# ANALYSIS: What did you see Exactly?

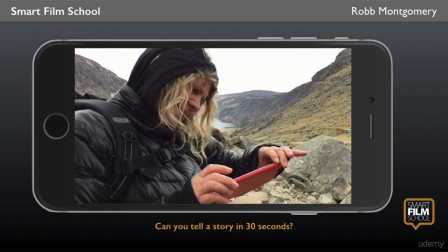0:05 So I want to walk you through what you just saw. Can you tell a story in 30 seconds? Can your characters go on a journey, solve a problem? That's what's happening here. Two characters, a woman and a man.
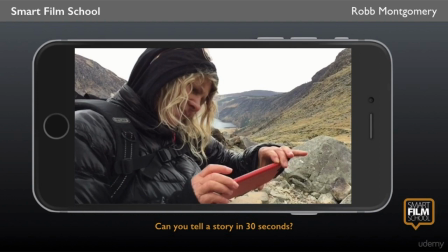0:20 First shot is of the woman, also establishes a location, a natural area.
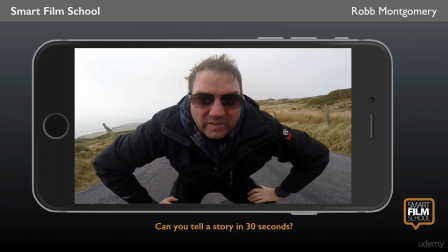0:27 A man, okay this is a bit of a strange shot but it kind of works as an eye catcher.
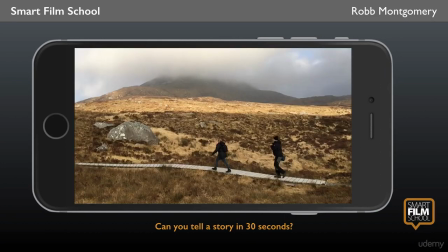0:35 are now joined together. So the sentence structure is a woman and a man walk together in nature. Now other clues are being foreshadowed here such as weather. You see the clouds that might be, yeah, that's probably a mountain back there.
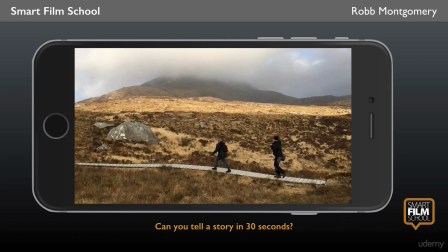0:55 So you kind of get in three shots the formation of an idea in the viewer's mind.
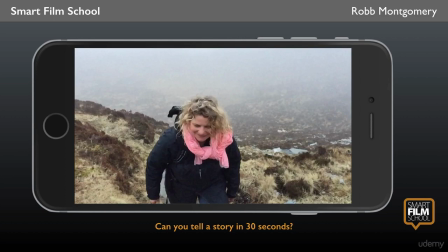1:02 The next shot now follows those climbers, going back to, again, the woman, and then through a POV shot.
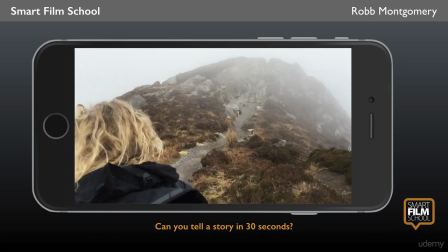1:13 In other words, this over-the-shoulder framing following the woman, so she starts up, and then it follows her. So the camera follows her, but it also could be the viewer, or it could be the man. So it creates some visual interest and visual energy,
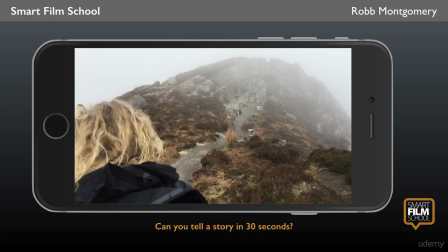1:28 and it allows a three-hour journey to be compressed with the right shots being used and put together. So the key is to know how to film them and then how you edit them.
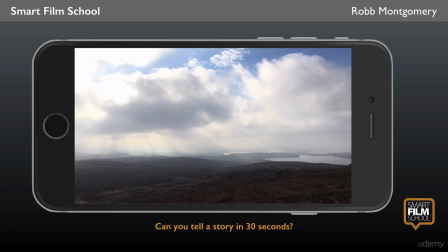1:41 One of the other key shots here may not be obvious because it doesn't show any of the previously established characters. It does not show the man or the woman, but it does show clouds. And clouds was kind of a character element, you know, the atmospheric element that was introduced in an earlier shot.
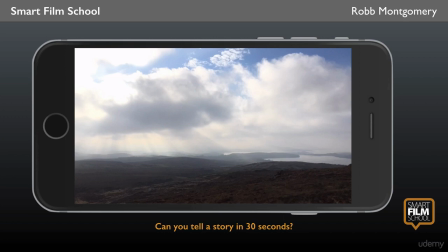1:59 And this time lapse of the clouds coming suggests a little bit of danger, a little bit of tension, just a little bit of change, if you will. And it allows for that long climb up the mountain, again, to be compressed.
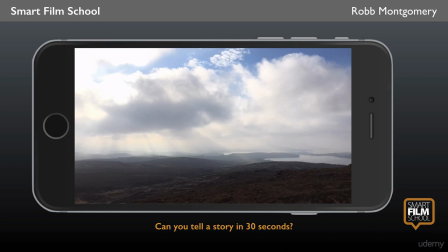2:12 So being able to tell a story in 30 seconds means knowing what shots you need to be able to compress time. And that is the power of visual reporting and visual reporting for film sequences.
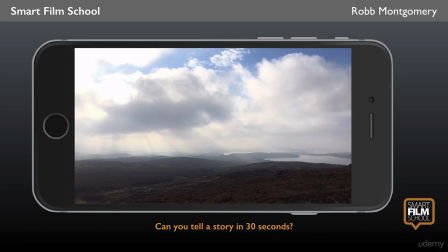2:27 You see, I'm even showing these as static shots, as still frames. But it works, of course, when they're video or film as well.
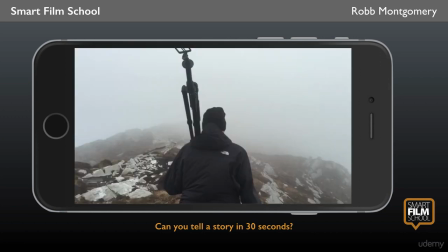2:36 Then we pick up again the other characters. So the other shot said clouds. Now it's man in clouds. Man was already previously established.
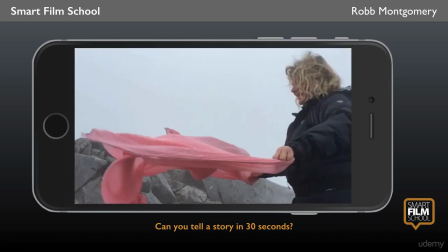2:46 We're getting closer to the top. And since you really can't photograph wind, you have to think about ways to photograph the effects of wind. And this shot is just more of kind of a beauty shot. It's a slow motion shot that just lets one of the characters play with that environment.
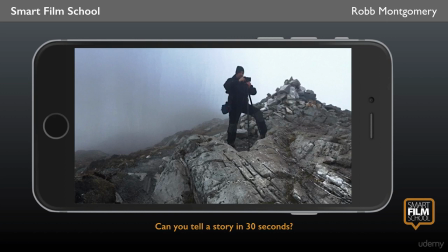3:03 And the environment is established. The story ends with the climbers at the summit of the mountain. And you know, it's really simple when you can see it all put together. The keys to doing this are to anticipate shots, know how to introduce characters, locations, conflict, resolution,
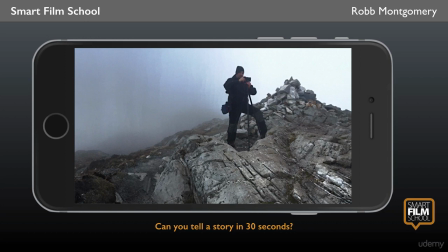3:23 use neutral shots to help your editing be able to compress time, and be able to take your viewers on a journey. You can do it in 30 seconds. You can do it in 30 minutes. Time doesn't become an issue at that point. But this is the fundamental skill, being able to report a visually led story.